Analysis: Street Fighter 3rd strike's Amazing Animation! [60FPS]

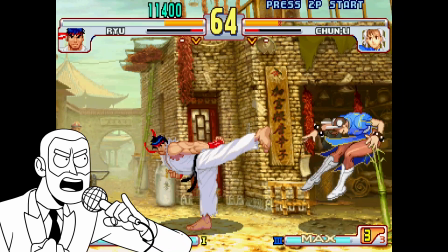(0:00)
Joudan Sokutogeri! Joudan Sokutogeri! Joudan Sokutogeri!
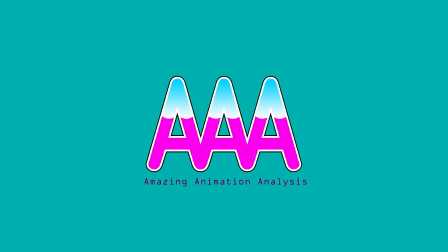(0:05)
Welcome back to another episode of Amazing Animation Analysis. In today's episode, we'll look at Street Fighter 3.
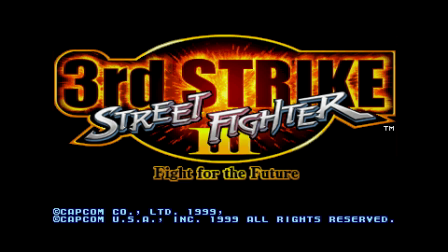(0:11)
Street Fighter 3 is a one-on-one fighting game created by Capcom. The most popular version is called Third Strike, Fight for the Future, and was released in arcades in 1999.
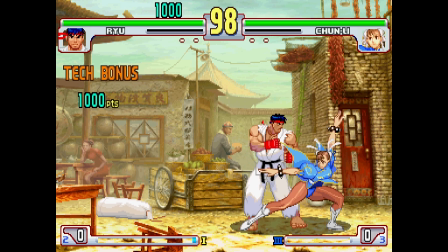(0:20)
It's known for its precision gameplay, and also its amazing pixel animation. You got the parries, the throws, the special moves, and even the idle animation is awesome.
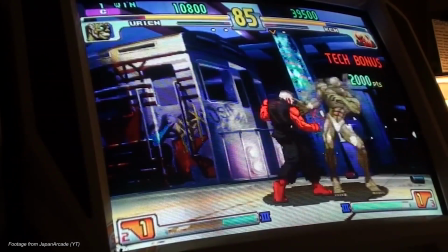(0:29)
He ain't doing nothing, and it's amazing. And it doesn't just look good. More importantly for a game, the animation feels good too.
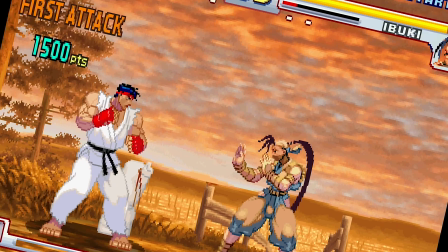(0:35)
When you hit someone, it just feels so BAM! But how does it work?
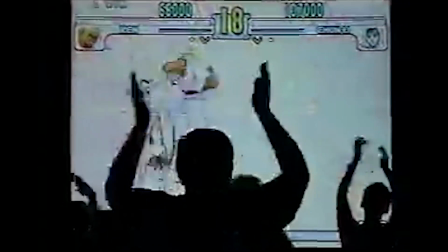(0:40)
Why does it feel so amazing when your attack hits? That's what we'll analyze in today's episode. Now there's one attack that, to me, feels the most amazing when it hits.
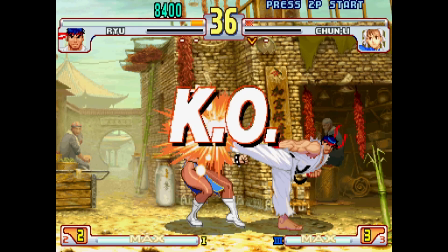(0:48)
And that's Ryu's Joudan Sokutogeri.
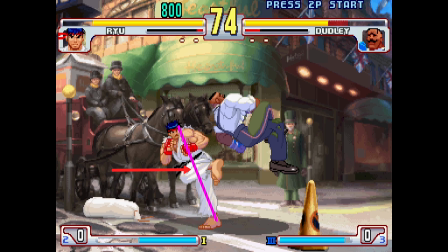(0:50)
For this attack, I'll look at the frames, weight, energy, impact, and enemy reaction to get deep into its inner workings.
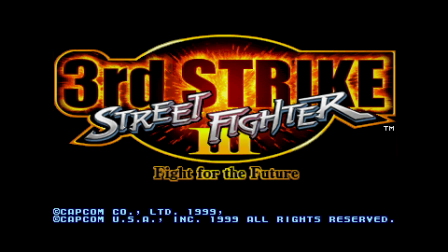(0:57)
We'll see why not only this attack feels so amazing, but why Street Fighter Third Strike still has one of the most amazing pixel animations to date.
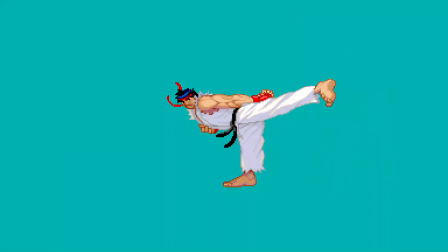(1:04)
To analyze Ryu's attack without distractions, we'll separate him from the rest of the game. We'll look at the key poses first.
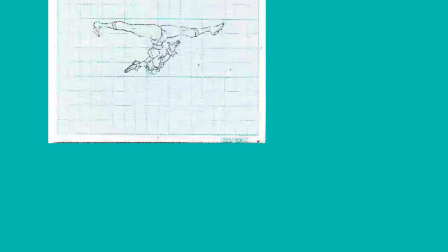(1:10)
Those are just the poses that are needed to make the attack work. Animators will draw these first, and afterwards fill in the rest of the attack. The key poses are the standing pose, jumping to one foot, the kick, and back to the standing position. Just seeing these frames already makes it feel quite powerful, especially these two frames. You can clearly see where the weight and the energy transfers to. The feeling of weight is very important to making something feel impactful, according to animation legend Richard Williams.
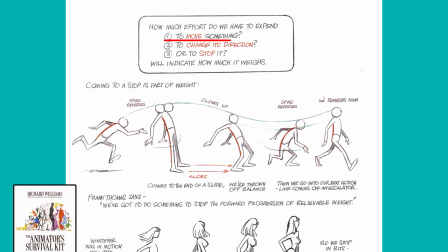(1:35)
And to feel weight, we need to know how much energy is needed to move something, to change its directions, or to stop its movement. In just the key poses, we can already see Ryu going forward, leaning his weight backwards to stop his body from moving, in order to transfer all the forward momentum into the kick. So the key poses already work, but the entire animation is so much more powerful. Let's look at each frame and see exactly how it's done.
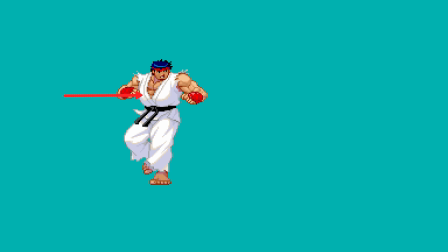(1:57)
In the first frame, Ryu shifts his body to the right. His hips are leading the action and the right leg is anchored to the ground. Going in with the hips is key for big motions. It's where the heaviest point in your body is. He's already turning his body in anticipation for the kick, giving his body a twist. His forward momentum makes him bend slightly forward.
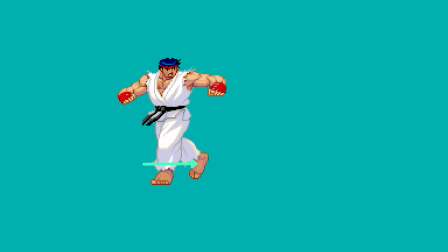(2:14)
In the next frame, his back leg shoots to the right, evening out the weight distribution. Ryu pushes his body up with his toes, which will start a short hop. What's cool about this frame is that he also opens up his arm, which opens up his body, giving him more movement and upwards momentum.
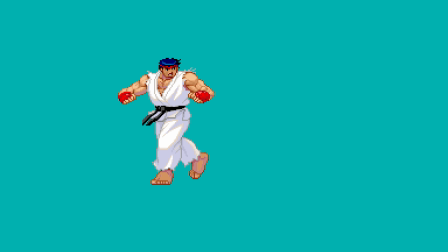(2:28)
Having the arm stay down like this would feel a lot less powerful. In the next frame, Ryu releases his left leg from the ground. He's committed to the hop and right now there's a lot of forward energy. What's really interesting is that the left leg lags behind.
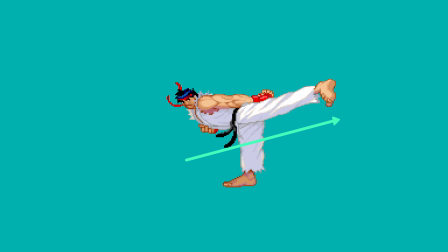(2:40)
This will make the kick more powerful, because the distance the leg travels is larger. His torso starts bending downwards, already moving his weight to the left. The next frame is a copy that pushes him forward. Then we arrive at the key frame. Just this frame sells the power so well. We've already talked about him stopping the forward momentum of his body, so he can transfer the energy into the kick. But there's another reason his torso is starting to bend down. Its downwards momentum is starting to counter the upwards momentum of the leg.
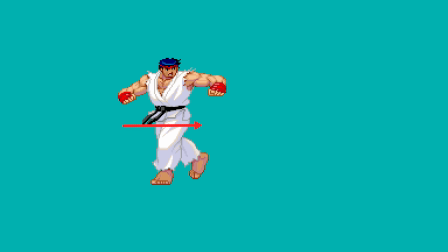(3:05)
More on that later. All these frames, Ryu is moving in with the heaviest part of his body first, the hips. The next frame, Ryu pushes his leg forward and he starts leaning in with his hips and his heel, getting better footing on the ground and adding more weight. The next frame is what seals the deal. All the energy of the forward momentum gets transferred to the end of his foot. He kicks so hard that the rest of Ryu's body snaps forward. What gives his kick extra oomph is the torso that moves downwards while his foot moves upwards.
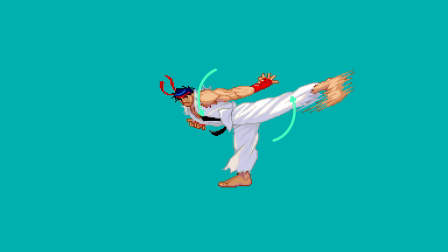(3:31)
All muscles are tightened and he uses his hip as a hinge. This way, the weight of his torso is being added to the kick. By moving the torso down and straightening out his leg, Ryu snaps into place faster and harder. The smear frame of the foot does a good job of overshooting the frame, giving it extra snap. The smear also makes the foot blurry, conveying more speed.
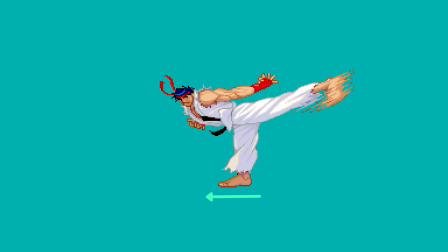(3:48)
Speaking of the foot, his other foot is facing directly away from where he's kicking. This adds torque and better balance to the kick. Having the foot facing the front would not feel powerful at all. Ryu's arm punches forward as well, adding to the counterweight and setting us more on the torque.
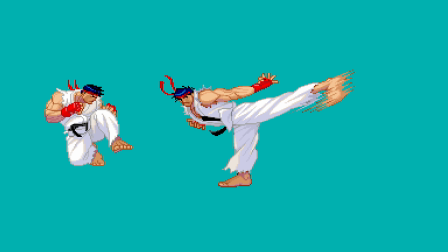(4:02)
Also, it's a very karate-like pose, in which the arm and the leg are being thrusted forward at the same time, as seen in Ryu's jumping kick. In the next frame, the leg snaps back and the torso drops, settling the energy. Also, he keeps scooting forward, making the kick feel heavier.
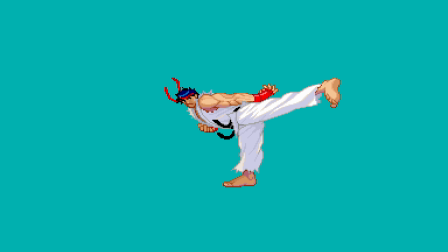(4:16)
It's as if the kick is pulling the rest of his body forward. In the next frame, Ryu settles into the key pose, moving his body down and his leg up, further emphasizing that Ryu is tightening his muscles, the body being in a straight line. He turns, drops his leg, and with a lot of control eases himself back into a standing position. When we look at the animation again, we see the energy being transferred, the hop pushing the body forward, the leg taking it over, beginning low and ending high.
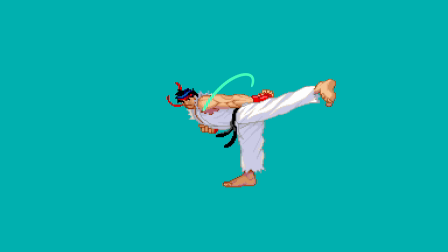(4:40)
The natural twist of his torso adds torque, which adds extra energy and snap. The counterweight of his torso pushing his leg up harder. This is a powerful kick indeed, but it's sold most when it hits.
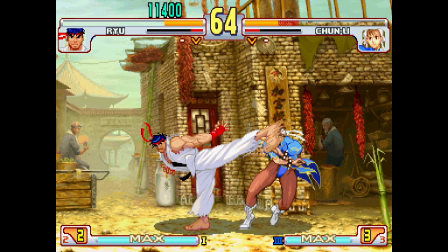(4:52)
When the kick hits, the enemy staggers between two frames, a momentary freeze in the action, letting the impact linger. the enemy shakes, taking in all the force.
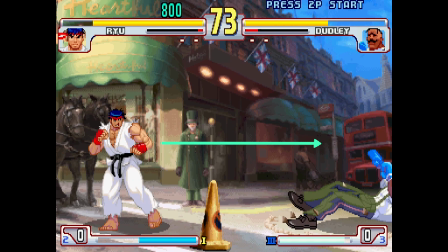(5:00)
The force is transferred and the enemy flies off, almost the full length of the screen. When the enemy lands, there's a satisfying screen shake, making the body feel heavy.
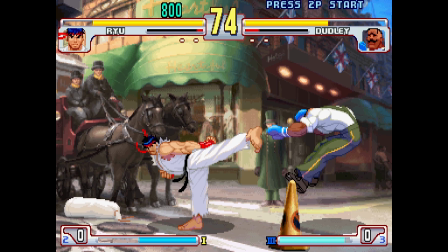(5:08)
What's also satisfying is seeing the enemy fly off while Ryu is still in his kicking pose, kind of like those old kung fu films.
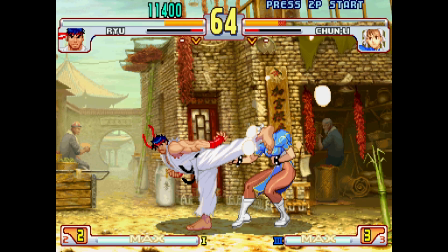(5:15)
And finally, the effects feel strong too. It's like an explosion of energy. The energy erupts from the hit, coming towards the camera, making it feel grand.
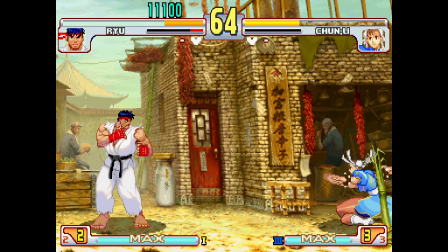(5:23)
So what makes this attack feel so good?
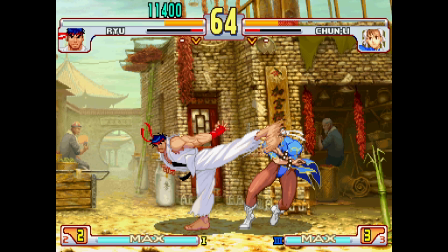(5:26)
All in all, it's the slow wind-up, the excellent transfer of energy and weight, the big explosion of the energy, and the huge distance the enemy travels.
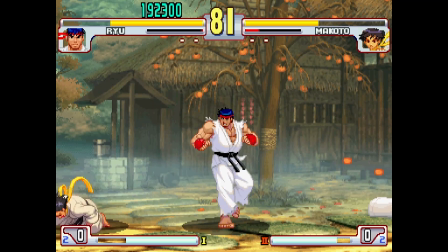(5:33)
It's a risky move. Has a low chance of actually hitting, but when it does, it's like BAM!
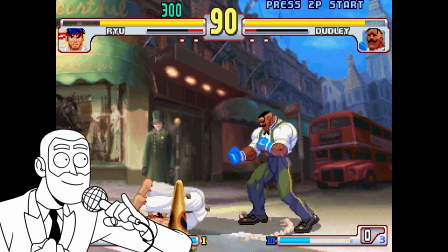(5:41)
BAM! And cross count! No. That's it for this episode.
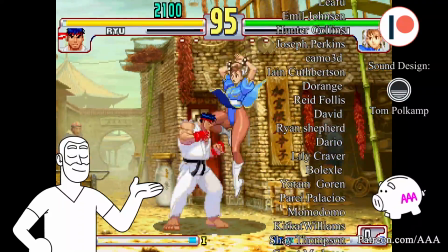(5:46)
This is episode 2 of the 8 scheduled for August. If you don't want to miss anything, subscribe and hit that bell.
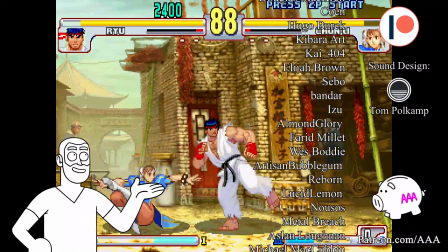(5:52)
And if you like amazing animation analysis, consider becoming a patron. It would help a lot.
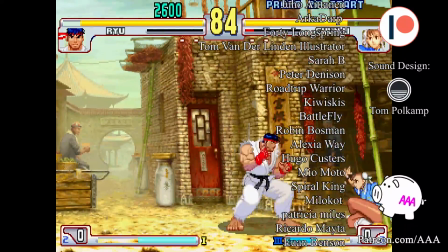(5:58)
Thanks for watching and see you on Monday. Bye bye!